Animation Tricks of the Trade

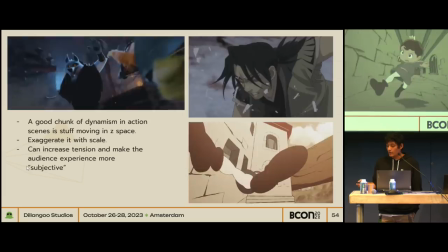(24:26)
And so you can see, like, in the example of the Puss in Boots movie, when he throws Puss, Wolf puts his face super close to camera.
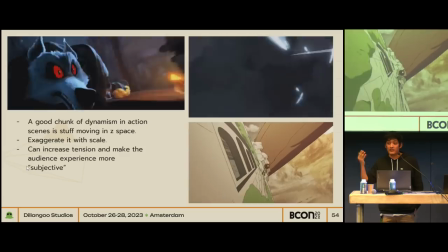(24:34)
It works great as an anticipation. And because it's coming at camera, we feel it more viscerally.
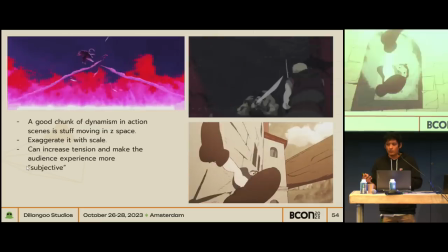(24:40)
And that's, I think, because when things come at camera, they're coming at the audience point of view.
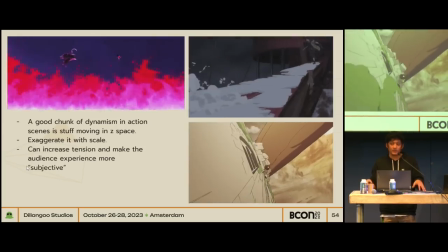(24:45)
And because our brains can't differentiate whether or not it's an animation or actually something potentially dangerous, I think we tend to feel Z-space animation more viscerally.
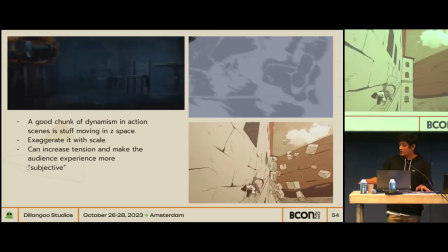(24:54)
And so the two GIFs on the right are also good examples. You can see in the animation there, he slides at the camera.
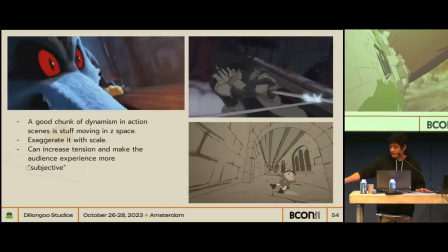(25:01)
In here, the attack is going to hit the camera at the end. In here, the face is coming at the camera.
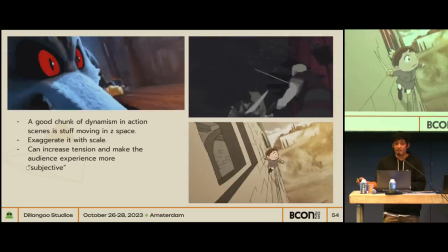(25:07)
And then in here, again, he's sliding at the camera. In the GIF on the bottom, it's very interesting because in that example, the character's Z-space animation is actually very subdued.
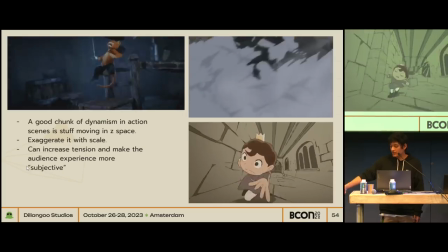(25:15)
He's not moving too much in Z-space, you can see. He jumps here, he gets a little bit close to camera, like that's a very dynamic pose,
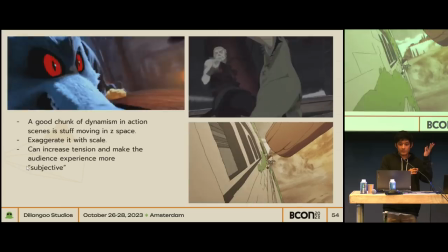(25:22)
but most of the motion is coming from the elements of the background rushing away from camera.
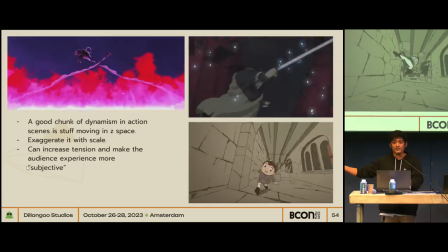(25:27)
And also the big thing that he's running from in the back that is getting closer to him, and it's also getting closer to camera in the frame.
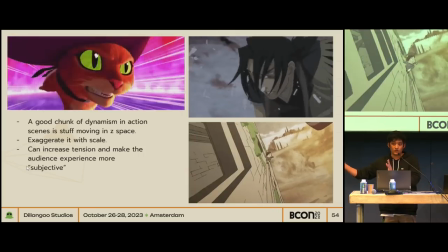(25:34)
And that slow but buildup of z-space,
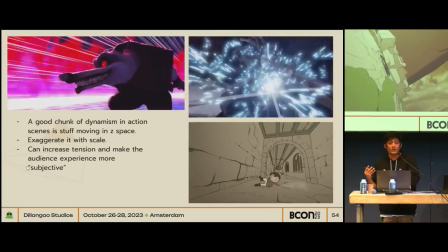(25:38)
like when it's getting closer, it builds a lot of tension in that scene and that camera angle.
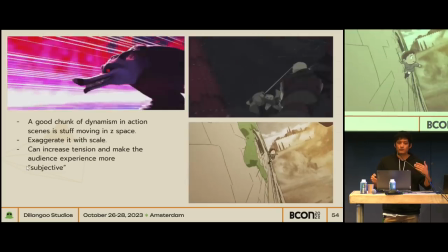(25:44)
And so if you're going to animate action scenes, just try to keep a lookout for where you can use depth to build tension and make it more engaging and dynamic.
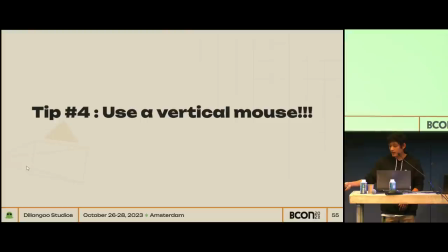(25:54)
And then the last tip I have, my favorite tip, is use a vertical mouse. So vertical mice are, they keep your arm in a more ergonomic position as you work.
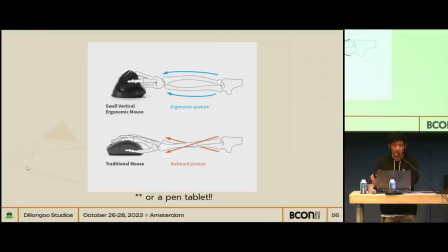(26:05)
You know, they don't have your arm bones twisted. So it helps prevent RSIs and carpal tunnel. and of course as an animator and as just as an artist in general your wrist health is very important so if you're not using a vertical mouse or
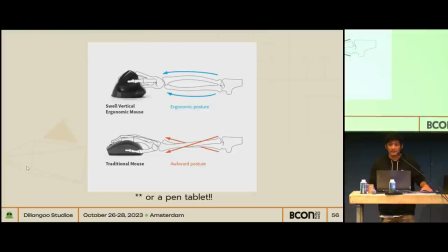(26:19)
at least a stylus or something I recommend at least trying it and seeing if it works for you but then without said I think that's
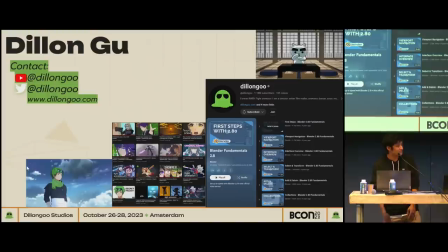(26:26)
it it's time for Dylan yeah I take credit for the vertical mouse thing just saying yeah no that's great it's great Please do.
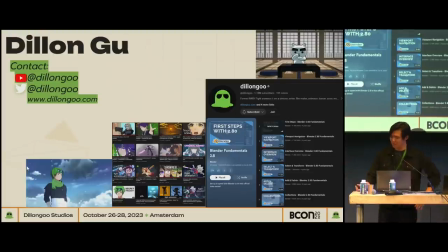(26:43)
Tell more people about it. So my name is Dylan Gu. I am an animator and also the founder of Dylan Gu Studios. Technically, I'm the animation director now. I used to do all the animation myself, but these guys are fantastic. So yeah. But yeah, so I help out. I also did the Blender Fundamentals series, if you guys are familiar with that.
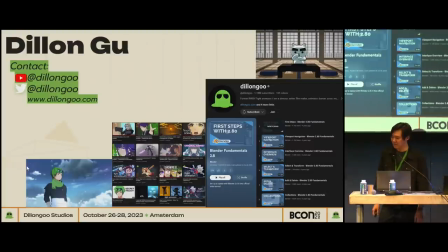(27:02)
That's just a tutorial thing, just fun fact. And I have a YouTube channel called Dylan Gu. Surprise, surprise.
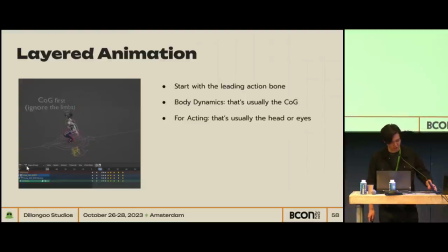(27:08)
All right. Just a warning to you guys, I pronounce it GIF, not GIF, so you're going to hear me say that a couple of times. It's better. It's okay. Come on. Yeah, okay. All right, whatever. Yeah, yeah. Add some phlegm in there. It's a lot better, yeah. So my first tip is layered animation.
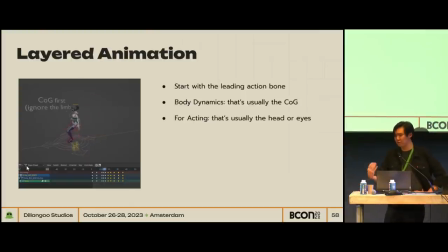(27:27)
So this is something that I sort of self-taught myself on what I preferred to do myself when I wanted to work a little faster. And this had a lot to do with, like, I didn't really learn blocking, which, you know, was probably bad, but that's okay. But I did this, and I thought it was actually quite intuitive. And the main thing was leading with the action bone.
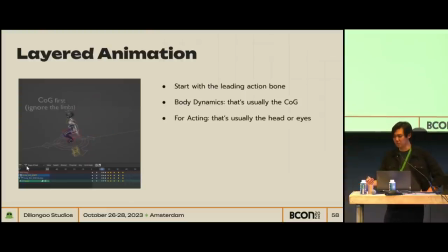(27:44)
What that means is what action is being performed by what bone first, and then everything else kind of follows. And so in a lot of cases for body mechanics, it is typically the cog or the center of gravity. So if you move that first and you get a good arc down and you get good movement down, you can understand sort of how the center of mass is supposed to work.
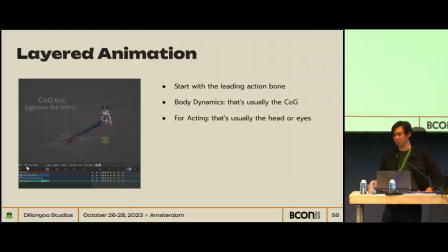(28:03)
And from there, you can actually move the legs and the arms and stuff like that afterwards. Now, for acting, just to add a tip here, it's usually the head or the eyes. The acting is sort of led by the eyes. What do people see? What are their inputs? And then they sort of react.
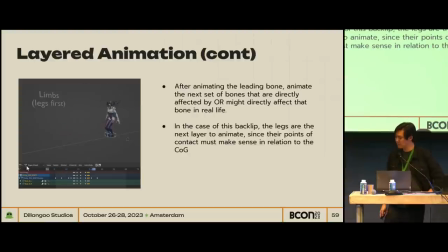(28:17)
So you want to start with that instead. But anyway, this is sort of after animating the cog, then you do the legs. And you can kind of understand intuitively how they're supposed to balance out with the arcs of the cog and stuff like that. And in this case, for example, it is the leg. Sometimes it can be something else.